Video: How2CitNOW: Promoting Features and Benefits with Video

Imagine a customer has inquired about a particular vehicle in our dealership and they want to know specific details about the car. In order to make sure that we're fully prepared there's a few things we're going to want to consider. Of course any specific features that the customer has requested should be covered.
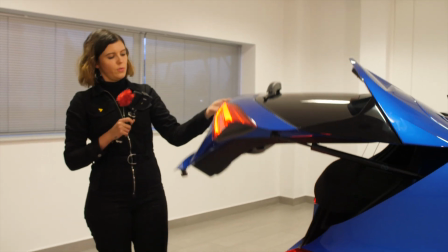[0:25]
We should always show the boot space, the use of a visual aid is a good one to show depth and size.
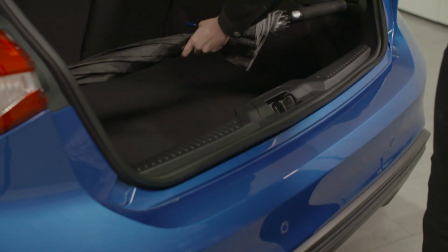[0:30]
The usual stuff is fine, umbrellas, suitcases, take your pick as as long as we're providing a good idea of size for the viewers.
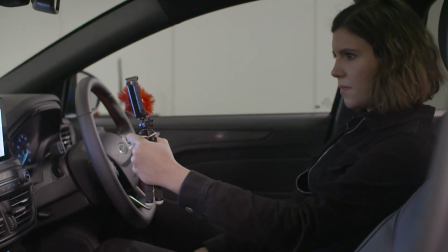[0:37]
We should pan the camera across the dashboard and central console, and then to the passenger seat and rear.
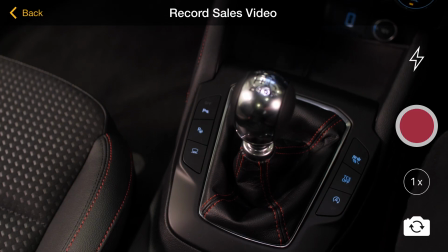[0:43]
This provides the viewer with an idea of space inside the vehicle from a different angle. If the customer has family members, showing rear seats and leg room is vital.
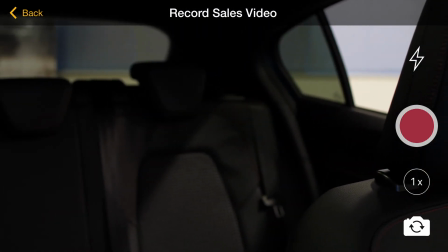[0:52]
Even those without a family will usually want a good idea of space in the back. The good thing about these videos is that we don't need any props. Well, apart from the car. What we can utilise though is this. No, I'm not talking about sealing, I'm talking about my finger.
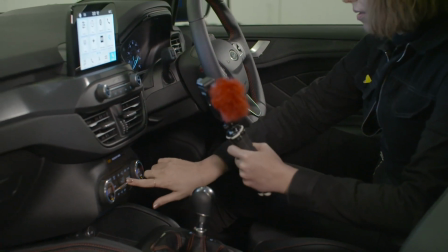[1:09]
Using simple techniques like pointing at features really enhances the video.
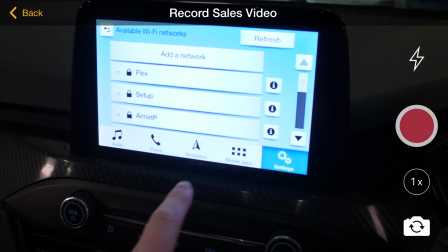[1:14]
It also makes it easier for the customer to understand and follow our description.
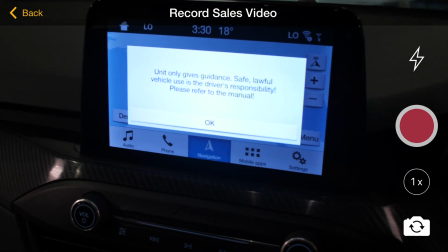[1:18]
A word of caution though, what's not important to us might be important to the customer, so use that finger wisely.
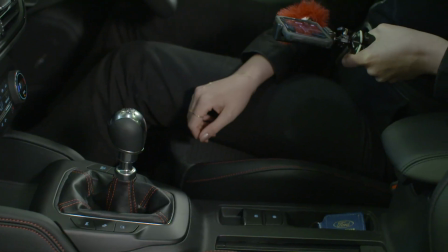[1:24]
And by that, I mean make sure that you're highlighting all the right things.
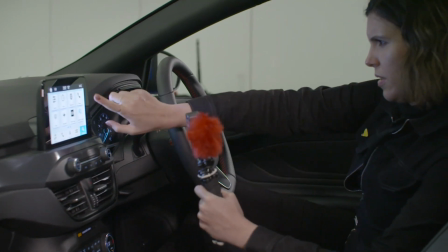[1:29]
Where we've shown ourselves touching buttons and physically interacting with features of the vehicle,
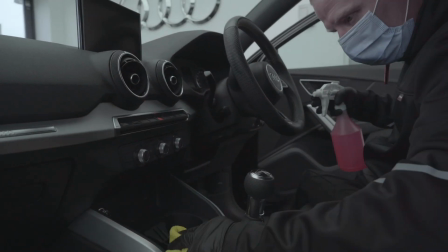[1:34]
now is a great time to inform customers that the vehicle will be prepared and sanitised in line with government guidelines before they take a look at it.
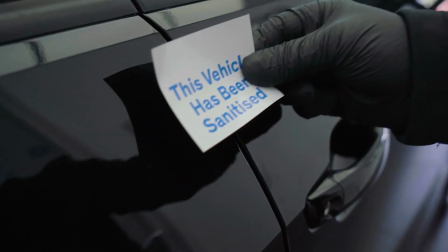[1:42]
This can help encourage a test drive as it gives them the confidence that the vehicle has been thoroughly cleaned.
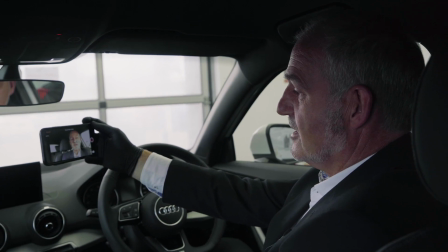[1:49]
A video is also the perfect time to highlight your processes for a test drive, be it a solo test drive or one from their home.
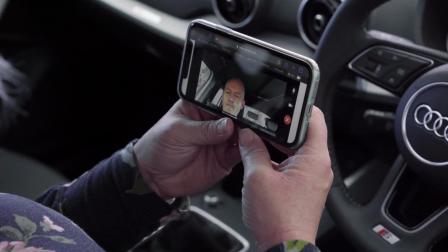[1:55]
You can spend some time explaining how it works and the hygiene standards in place to keep the customer safe.
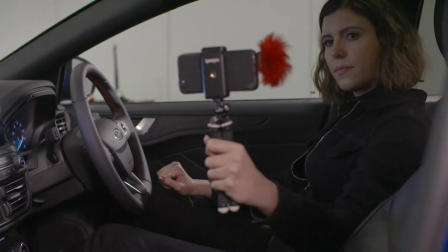[2:02]
If a test drive is booked, a follow-up video is perfect to demonstrate the controls and features they can try. Thanks so much for watching and please do look out for more videos from us. See you next time.